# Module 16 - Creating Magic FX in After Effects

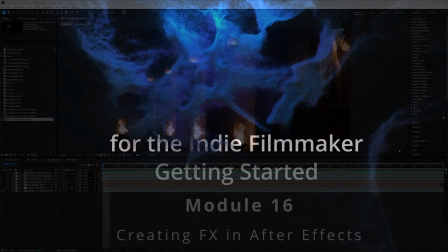[0:00]
Welcome back to VFX for the Indie Filmmaker. In this module, I'm gonna kind of quickly go over
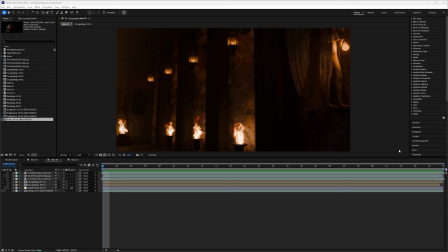[0:07]
doing some of the effects I used in After Effects. I'm not gonna go in-depth because it's a pretty in-depth tutorial. It's kind of a tutorial on itself, but I am just gonna highlight everything I did and then show you how I did the final comps in Silhouette.
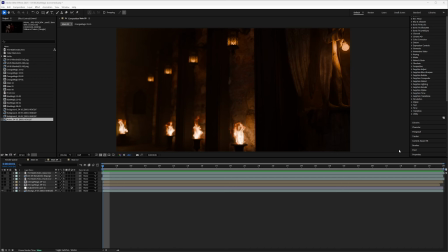[0:26]
So if you'd like a in-depth tutorial, let me know and I'll shoot one out. For these shots at the end of the video, when I had a magic in it, it was actually pretty simple.
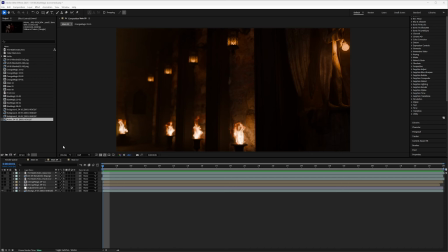[0:41]
What I did was I pre-comped all the background elements, so it was just one single file, so it was pretty quick. And the only thing I made sure I did, and this is kind of the importance of pre-planning some of your FX shots,
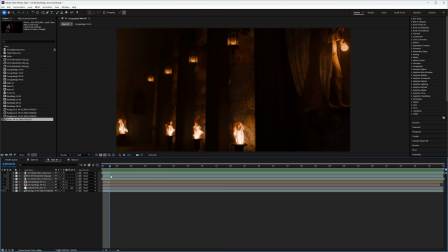[1:01]
is when I exported my Blender renders, I added an additional light over here on the side, just flickering, so it kind of mimicked that flash from the magic I was going to add.
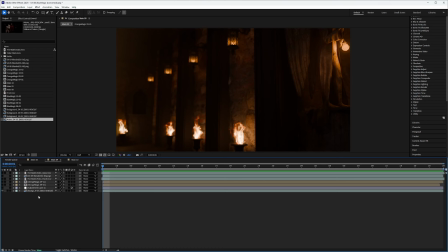[1:15]
But after that, all I really used was pre-built assets from, I believe, Triune Digital I used.
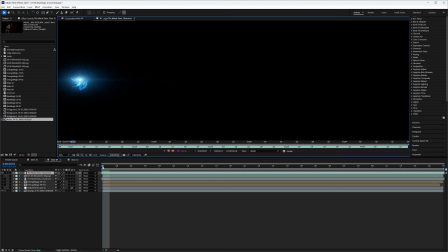[1:25]
And all they were these little flashing orbs. And
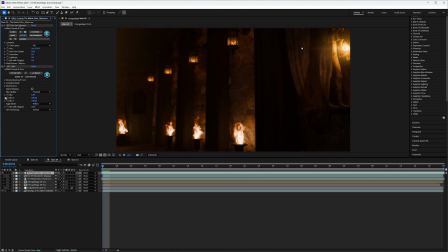[1:35]
what I did was I just color graded it, just changed the hue of it, and added a little blur to soften it up a little bit since it was off in the distance.
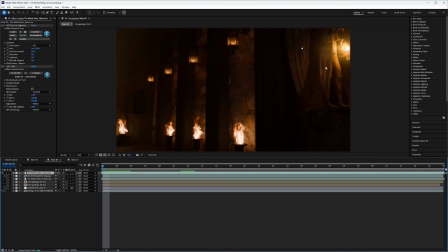[1:48]
And I didn't use Mocha Pro to track and assign it to like a pin or anything. I just hand animated it, the position right here in After Effects. So it was just easier and quick because it's a pretty quick shot. They're only like 2 seconds long each.
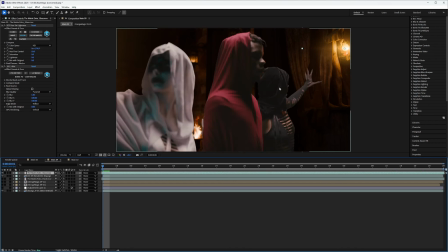[2:10]
I brought just a quick raw footage of the actresses and the artists so I could see what was going on and kind of do my animation around it. And the whole concept was
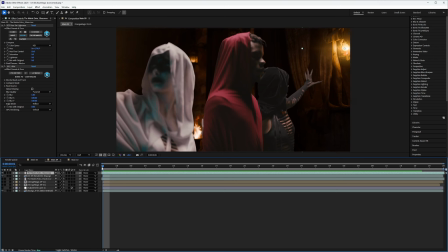[2:25]
they're going to be pulling magic from these orbs, and that's why those orbs are moving like that, because it's kind of pulling magic to them. So the first thing I did was add an additional little orb on her hand following that, and again just
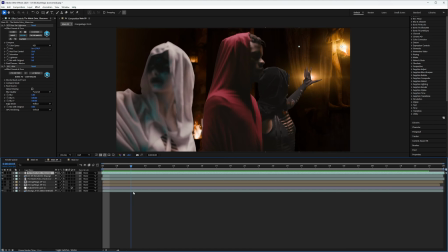[2:47]
hand animated it, the XY position in After Effects, so it was just following her hand. Then I added these other assets that were also from Triune Digital,
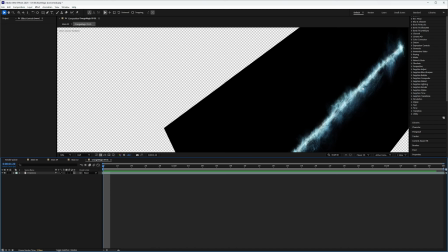[3:04]
and all they are is just simple beam assets. And I made sure I marked it, I put it in the 3D world and kind of eyeballed it so it looked like it was kind of coming towards the actress from that distant place.
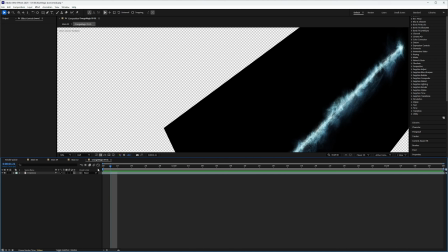[3:22]
So nothing special. And again, all I did on that one was
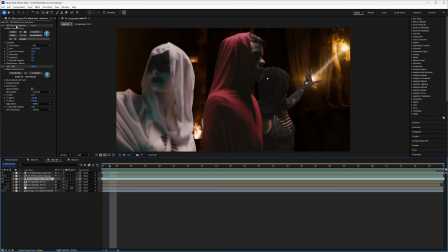[3:32]
just cut, copy, and paste that hue and the blur on it. So I had the hue and the blur. And the only thing that's really different about these is for
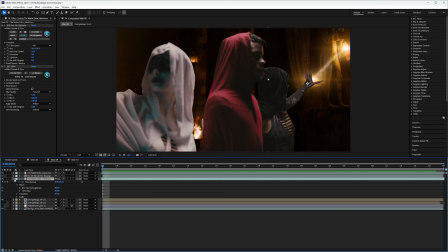[3:47]
the actual magic, what I did was this one,
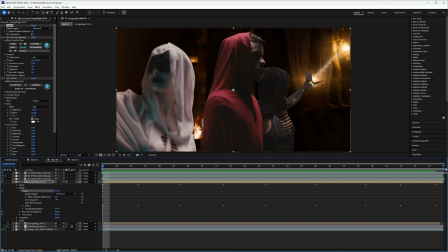[3:53]
is I used puppets, and I placed a pin on her hand, a pin in the middle, and a pin on the light, and just, again, hand animated where the pins were going.